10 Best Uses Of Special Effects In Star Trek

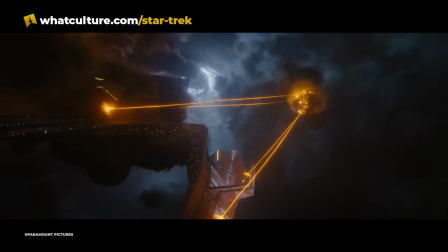[0:00]
Star Trek has a long history with visual effects, from The Cage to Section 31. For this video, visual effects include physical filming techniques and digital creations.
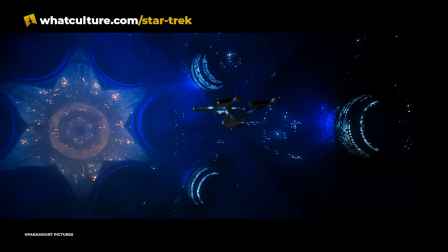[0:08]
Star Trek featured, at one time, the longest visual effect put to film, as well as featuring one of the first computer-generated sequences in cinema.
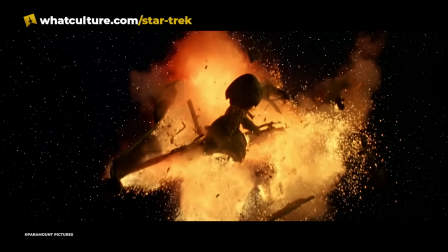[0:15]
The franchise often works with limited budgets to produce high-quality set pieces.
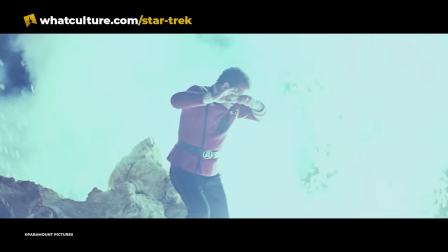[0:19]
While the film franchise, generally, with some exceptions, has a bit more to play with, the television side of Trek must turn scraps into stars.
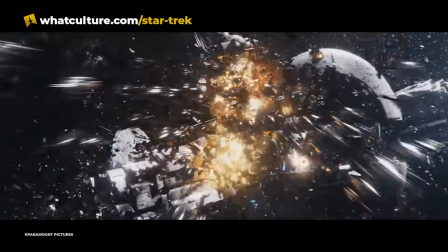[0:26]
Though times have changed and the streaming era has brought more money and advancements in CGI to the fore, Trek has consistently proven that it can do a lot with a little.
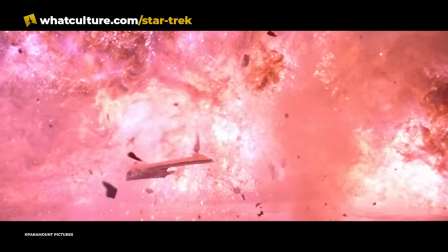[0:34]
This has allowed some of the oldest iterations to age well, while some other properties have flagged a little in the years that have passed.
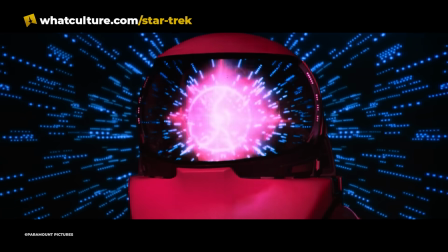[0:40]
It's not a competition, but Star Trek has surely earned its spot in the pantheon of beautiful VFX scenes, as these examples will prove.
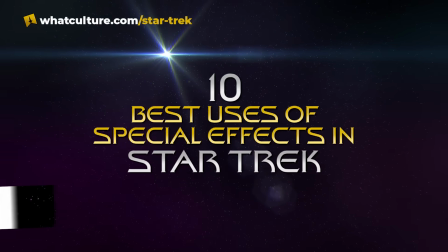[0:47]
I'm Sean Frederick for TrekCulture, and here are the 10 best uses of special effects in Star Trek.
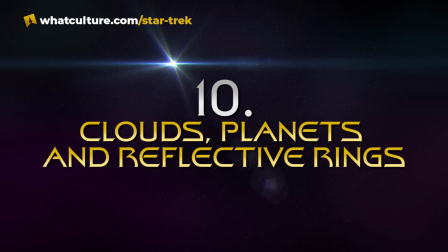[0:52]
Number 10. Clouds, planets, and reflective rings.
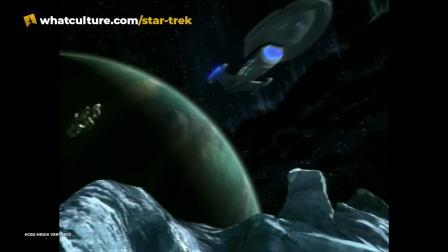[0:56]
The opening credit sequence for Star Trek Voyager was designed by veteran Trek alum Dan Curry and realised by a large team that included David Stipes,
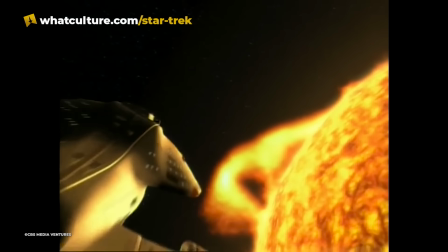[1:04]
Ron B. Moore, Image G, and the Post Group, while taking inspiration from Santa Barbara Studios' hypothetical solar system tour.
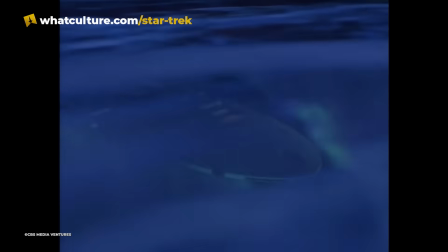[1:11]
The sequence is a combination of CGI and filming models, depending on how close and detailed the ship needed to be in the shot.
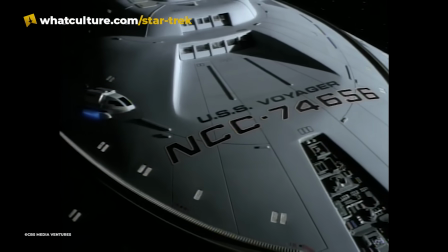[1:17]
For the close-ups, the filming model was used to show the minutiae of the USS Voyager, while for wide shots the CGI model was used,
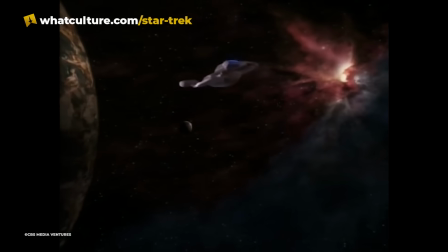[1:24]
the first time a CGI shot of a hero ship had been used in such a fashion in Star Trek.
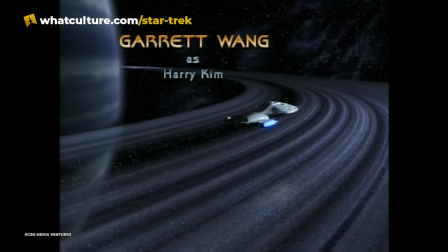[1:29]
The reflection of the ship in the rings was a combination of filming models and CGI, while the planet Voyager passes at the end was painted onto card.
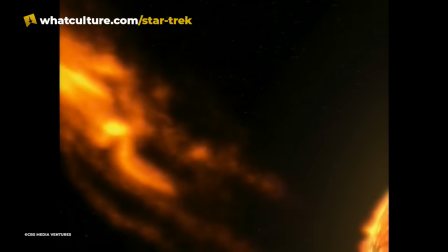[1:36]
The flaming cloud in the beginning of the sequence almost didn't make the final edit, as Rick Berman wasn't convinced that it worked.
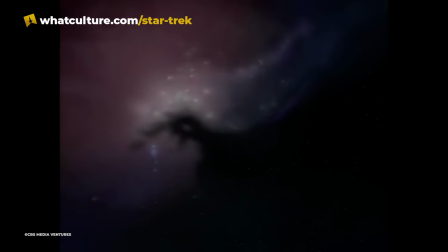[1:42]
Thankfully, other voices spoke up for its defense. Number 9. Welcome home, Enterprise.
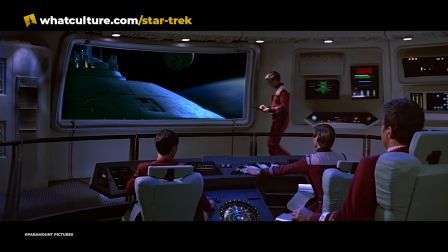[1:49]
Almost everything about Spacedock was time-consuming and exhaustive,
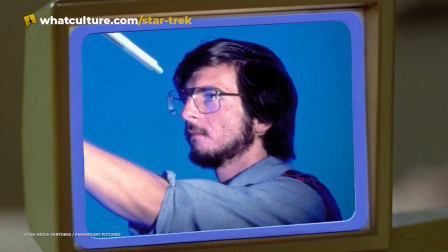[1:53]
but effects supervisor Kenneth Ralston was very satisfied, with one notable exception, with the outcome in Star Trek III: The Search for Spock.
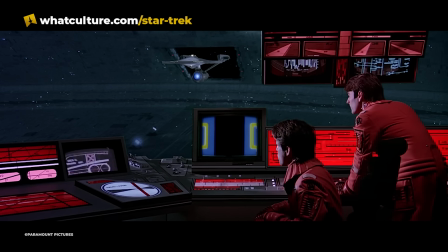[2:01]
The interior of Spacedock was constructed with about 20 feet in diameter. Those giant space doors, in reality built in miniature, were fully functioning.
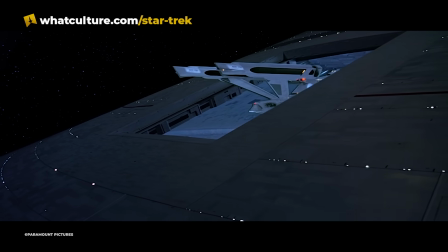[2:08]
To achieve the effect of lights shining through thousands of windows, the entire filming model was constructed from perspex, then small sections were scratched clear.
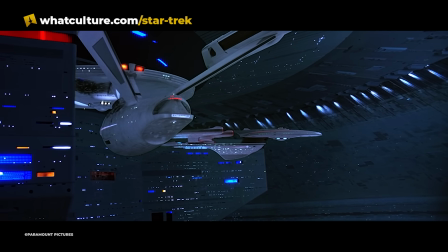[2:16]
Neon blue lights were shone from the inside.
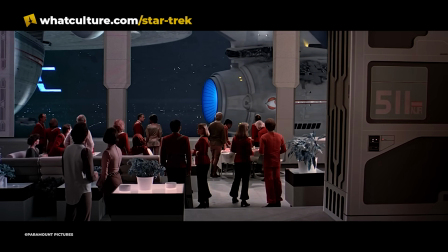[2:19]
The lounge that features on both the Enterprise's return and departure was a full set built in front of the then largest blue screen in the world.
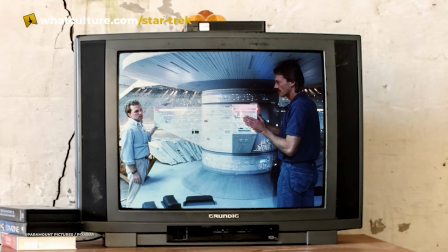[2:26]
Half of the window frames were constructed, while the rest were filled in via a matte painting.
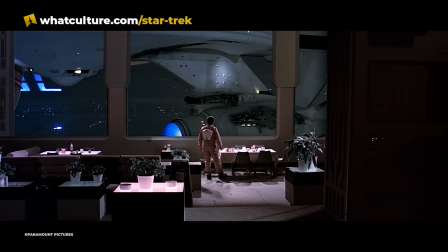[2:30]
Overall, Spacedock remains one of the most visually striking models and overall effects in the franchise.
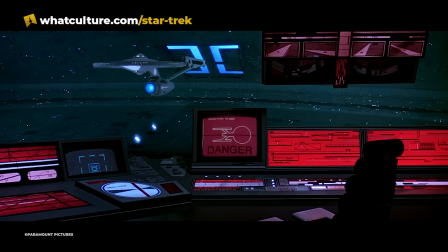[2:36]
Ralston was frustrated when, while attending a screening, he noticed there was a pea soup green hue on some of the interiors,
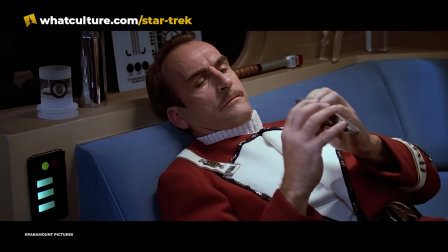[2:43]
despite several arguments with the art department on the colour he wanted the shots to contain. He calmed down when he saw that his colleagues were more than happy with the overall result.
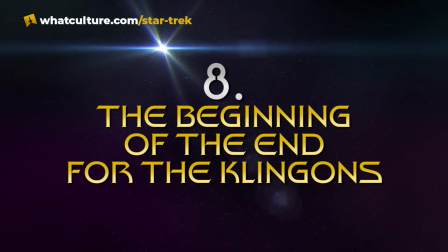[2:51]
Number 8. The beginning of the end for the Klingons.
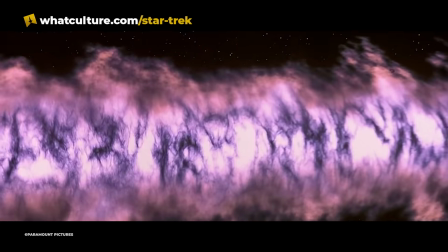[2:55]
For the opening explosion in Star Trek VI: The Undiscovered Country, ILM returned to Trek, having been unavailable for the previous film.
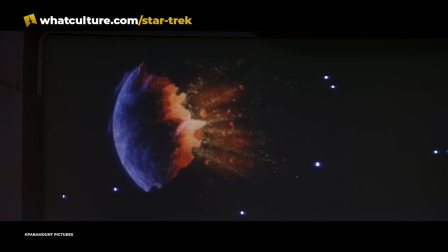[3:02]
With their absence keenly felt, the next film announced their footprint in a big way.
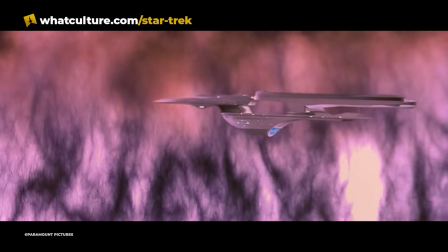[3:08]
The Praxis explosion has since gone on to become a popular effect in science fiction.
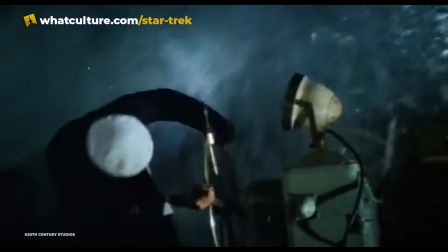[3:12]
Director Nicholas Meyer was inspired by the Poseidon adventure when crafting the wave. The initial explosion was created with a simulated lens flare,
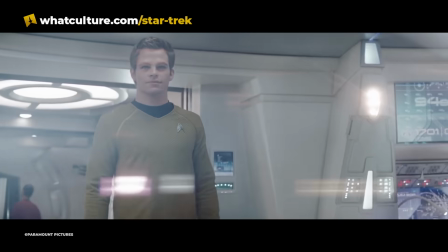[3:20]
a phrase that has triggered many audience members of Star Trek 09, and 2 expanding discs.
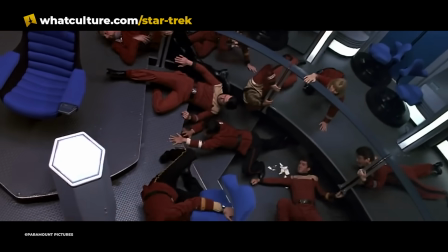[3:25]
These were then color-corrected by graphics supervisor Jay Riddle. Creating the wave element that hits the Excelsior required a scale, as this thing needed to slam the ship like a toy.
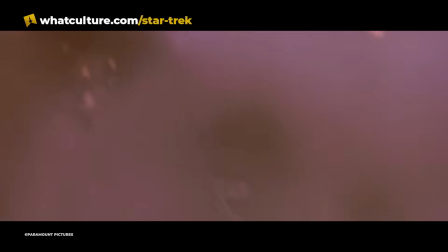[3:34]
Footage of the physical model of the Excelsior was added to the wave in post-production, while the wave itself featured textures and elements that changed from frame to frame.
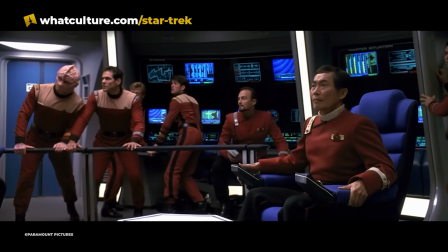[3:42]
Though the scene is brief, it has become one of the most memorable moments in Star Trek's history.
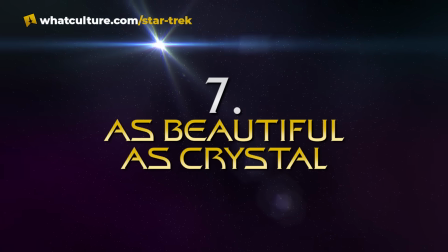[3:47]
Number 7. As beautiful as crystal.
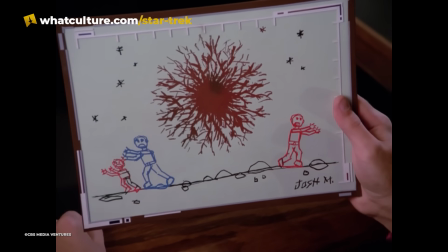[3:51]
The Crystalline Entity was a burden in 1987 that reared its head again when the Next Generation was being remastered.
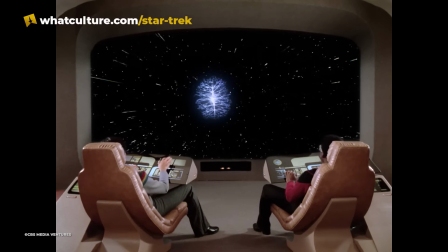[3:58]
The original effect was created by the Post Group, a VFX company based in LA. For the entity's introduction in data lore, the results were mixed.